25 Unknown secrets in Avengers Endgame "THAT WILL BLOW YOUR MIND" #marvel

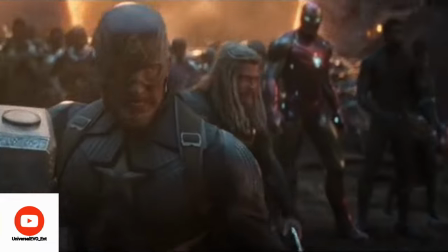[0:06]
Number 1. How many times you think you've watched the Avengers assemble scene? Or how many times have you watched Cap lifting Thor's hammer for the first time?
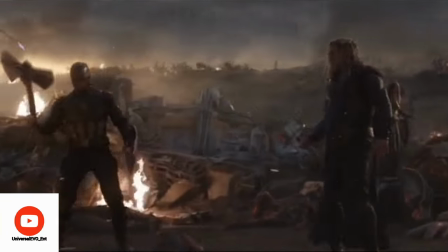[0:15]
I'm guessing more than 10 times, but I can bet you that you never noticed this detail that I'm gonna share with you now, because I didn't.
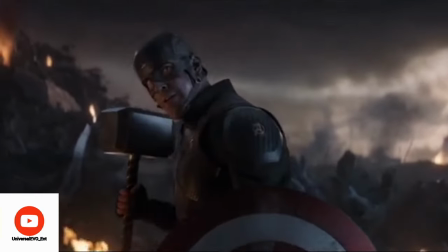[0:21]
But after watching it in slow motion for the second time, I noticed something extremely amazing.
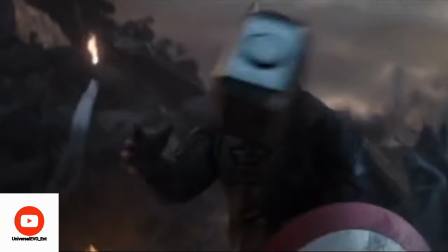[0:26]
Notice that Cap always cushions the flight path of Mjolnir, while Thor grabs it outstretched.
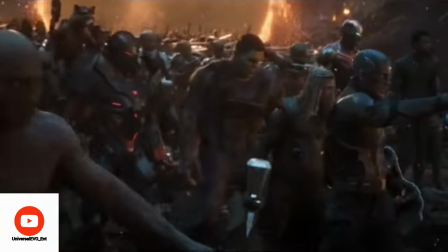[0:31]
It's because Cap is used to adjusting for the shield's recoil, and therefore whenever he summons Mjolnir or Stonebreaker, he always lets it push his hand back.
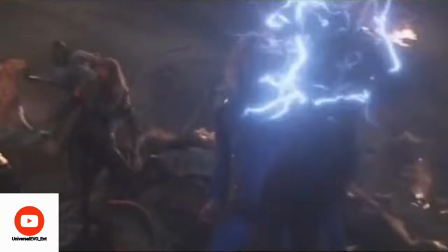[0:40]
But Thor knows that Mjolnir comes to a stop at his hand.
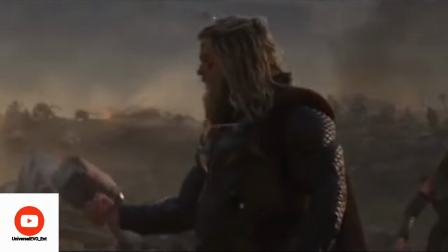[0:43]
It also reflects how Thor is stronger than Cap in some sense, because he's able to stop both weapons without moving his hand at all.
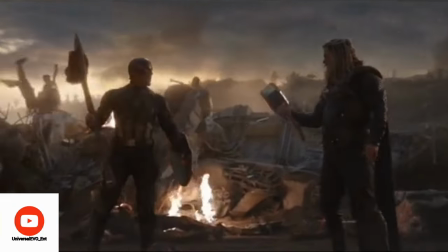[0:51]
But that doesn't mean Cap is weak. It just goes to show that he's so much used to using his shield that he uses Mjolnir in the exact same motion.
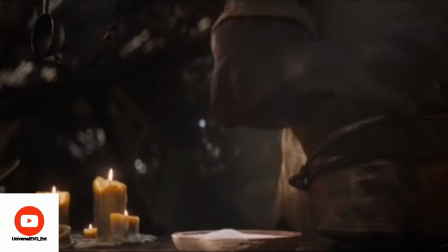[0:59]
Number 2. When Thanos was preparing his breakfast, he had some lit candles.
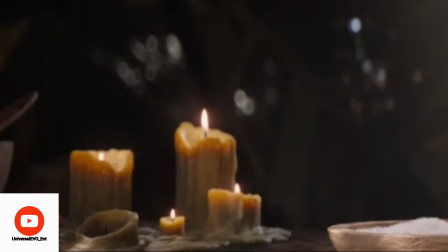[1:03]
And even though these are all in different shapes and sizes, but notice they're still equally balanced. And what I mean by balanced is he has 6 pieces of candles. 2 large, 2 medium, and 2 small.
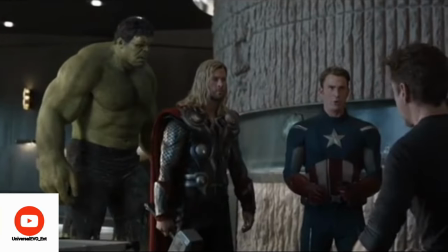[1:14]
Number 3. When 2012 Loki disguises himself as Captain America and imitates him, it confuses Hulk for a brief moment.
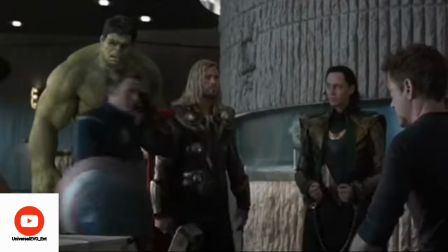[1:22]
It's because this Hulk is not that smart enough, so he wasn't able to figure out what Loki did there for a second.
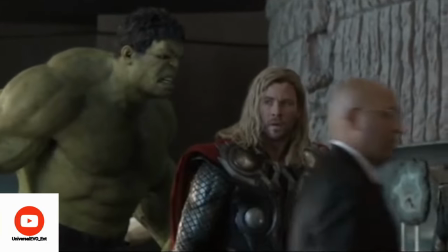[1:27]
But once he realized Loki used his magic to impersonate Cap, he became very angry.
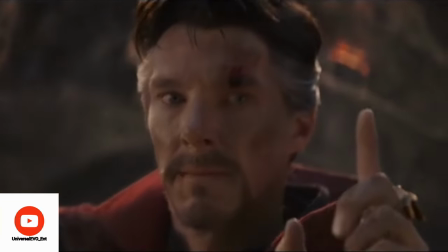[1:32]
Number 4. Now we all know this scene where Doctor Strange holds up one finger to tell Tony Stark there's only one way.
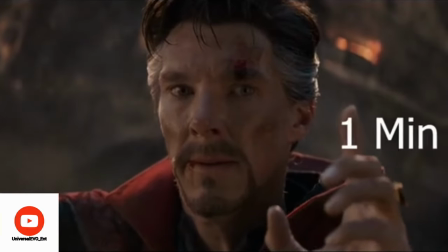[1:38]
But after this rewatch, I just figured it also takes exactly 1 minute from when Doctor Strange holds up one finger to when Tony snaps his fingers.
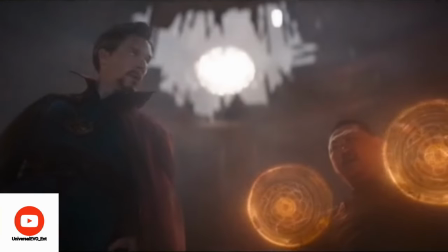[1:47]
Number 5. Now for this detail, you have to listen to the score for the title card of Infinity War.
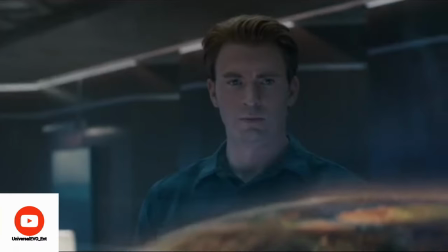[1:56]
Now that you've heard how that score sounded like, let's hear the score for the title card of Endgame.
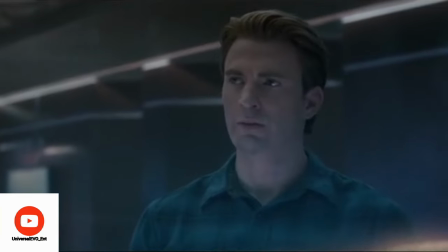[2:00] Let's go get this son of a bitch.
It sounds different, doesn't it? It's because half of the instruments used in the opening title card of Infinity War are not present during the Endgame title card.
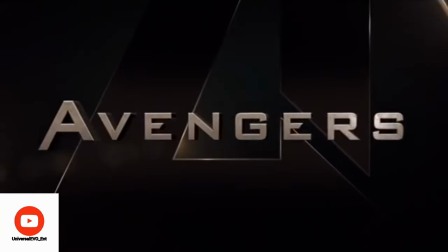[2:13]
So even the background score is missing another half in this movie. Number 6.
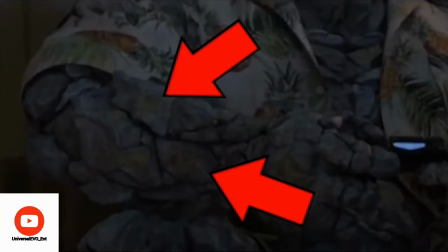[2:17]
Korg shows signs of moss or lichen growth on his body due to the nature of his and Thor's lazy lifestyle.
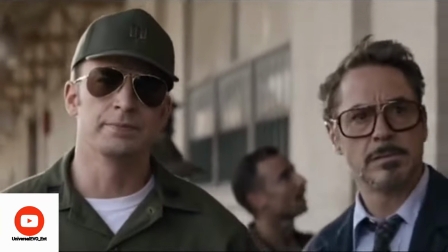[2:23]
Number 7. When Steve Rogers and Tony travel back to 1970 to retrieve both Space Stone and Pym Particles, there we see 2 more familiar faces.
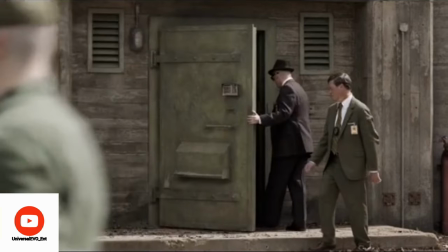[2:32]
One is a cameo by Josh Brolin himself, and the other is Christopher Marcus, who is one of the writers of this movie, dressed as a SHIELD agent.
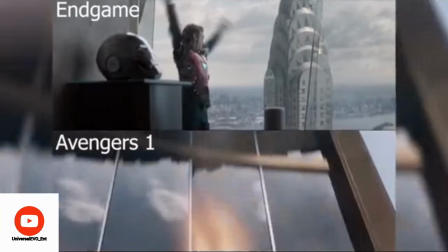[2:40]
Number 8. Tony's fall off from the Stark Tower parallels his fall in Avengers 1.
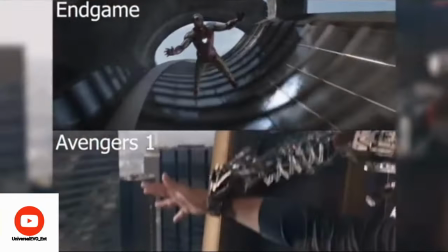[2:44]
And in both scenes, Tony is suiting up with Mark 85 and Mark 7 respectively.
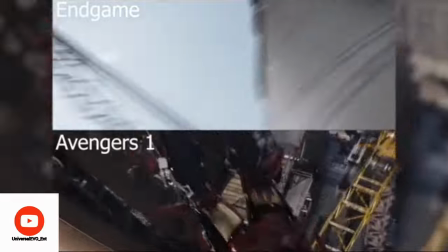[2:49]
Now we all know that, but here's something new.
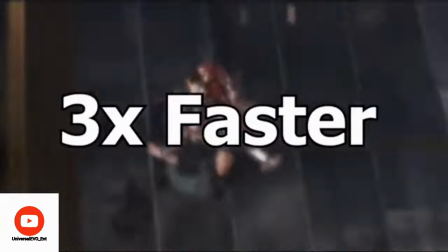[2:51]
The nanotech Mark 85 suit up is more nonchalant and roughly 3 times faster than Mark 7, emphasizing how advanced his technology has become.
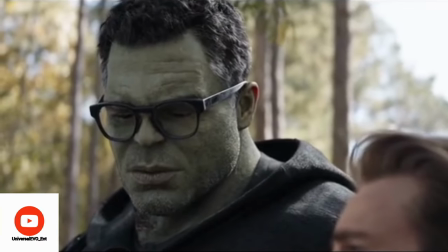[3:00]
Number 9. Professor Hulk can be seen wearing glasses, which is nicely detailed with fingerprints.
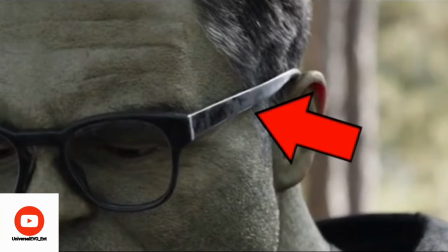[3:06]
Now obviously fingerprints would exist on a glossy black frame,
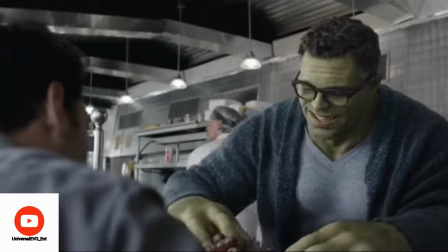[3:09]
and the reason I'm counting this as a detail is because you can see that Mark Ruffalo wasn't wearing any glasses while shooting.
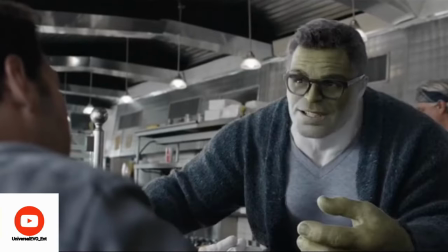[3:15]
It was all added in post-production, and the fact that they decided to add fingerprints in the frame again goes to show the attention to detail.
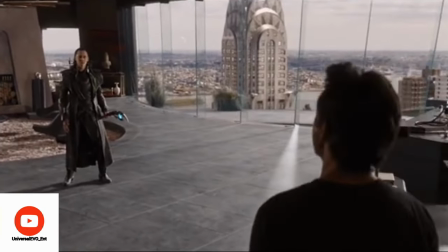[3:22]
Number 10. In Avengers 1, Tony says to Loki, "There is no version of this where you come out on top."
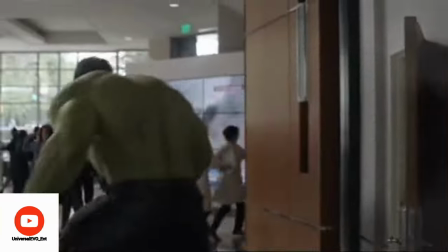[3:29]
However, in this movie, an alternate timeline is created, in which Tony Stark is partly responsible for Loki coming out on top.
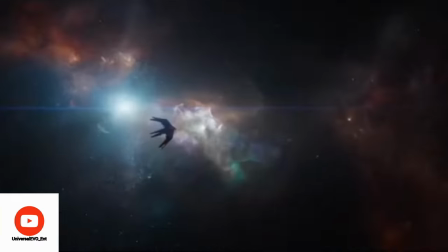[3:37]
Number 11. At the beginning of the film, the Banatar resembles a swallow when it was drifting around in space.
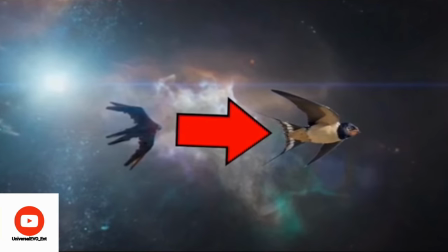[3:43]
Now, swallows are a symbol for loyalty, hope, and the safe return home after a long journey.
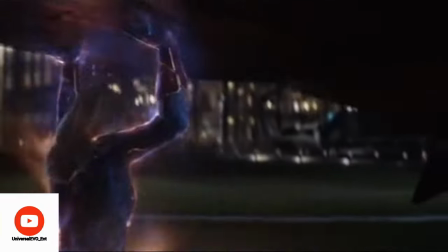[3:48]
And thanks to Captain Marvel, Tony and Nebula make it back home in one piece.
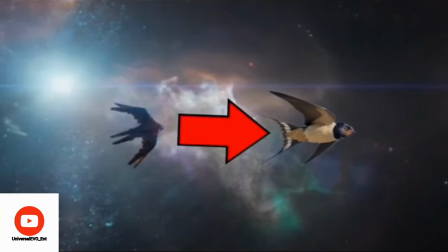[3:52]
And that's why Marvel deliberately made the ship look like a swallow, foreshadowing Tony and Nebula's safe return.
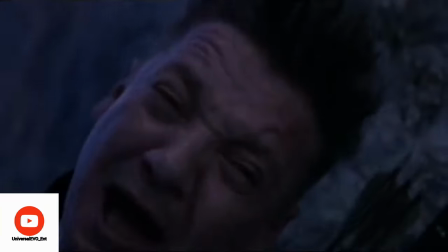[3:58]
Number 12. When Black Widow jumps and sacrifices herself for the Soul Stone, Hawkeye briefly looks away.
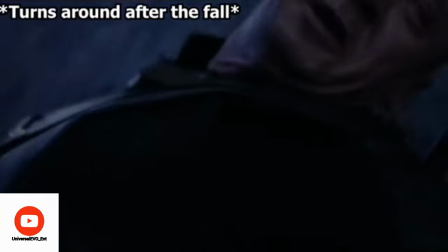[4:04]
Now this could very well be because nobody wants to see their friend's head getting crushed, but there could be another reason why Hawkeye looked away.
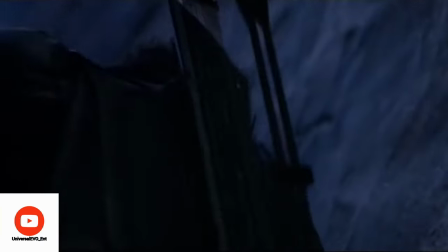[4:12]
It might be because of his enhanced farsightedness. Number 13.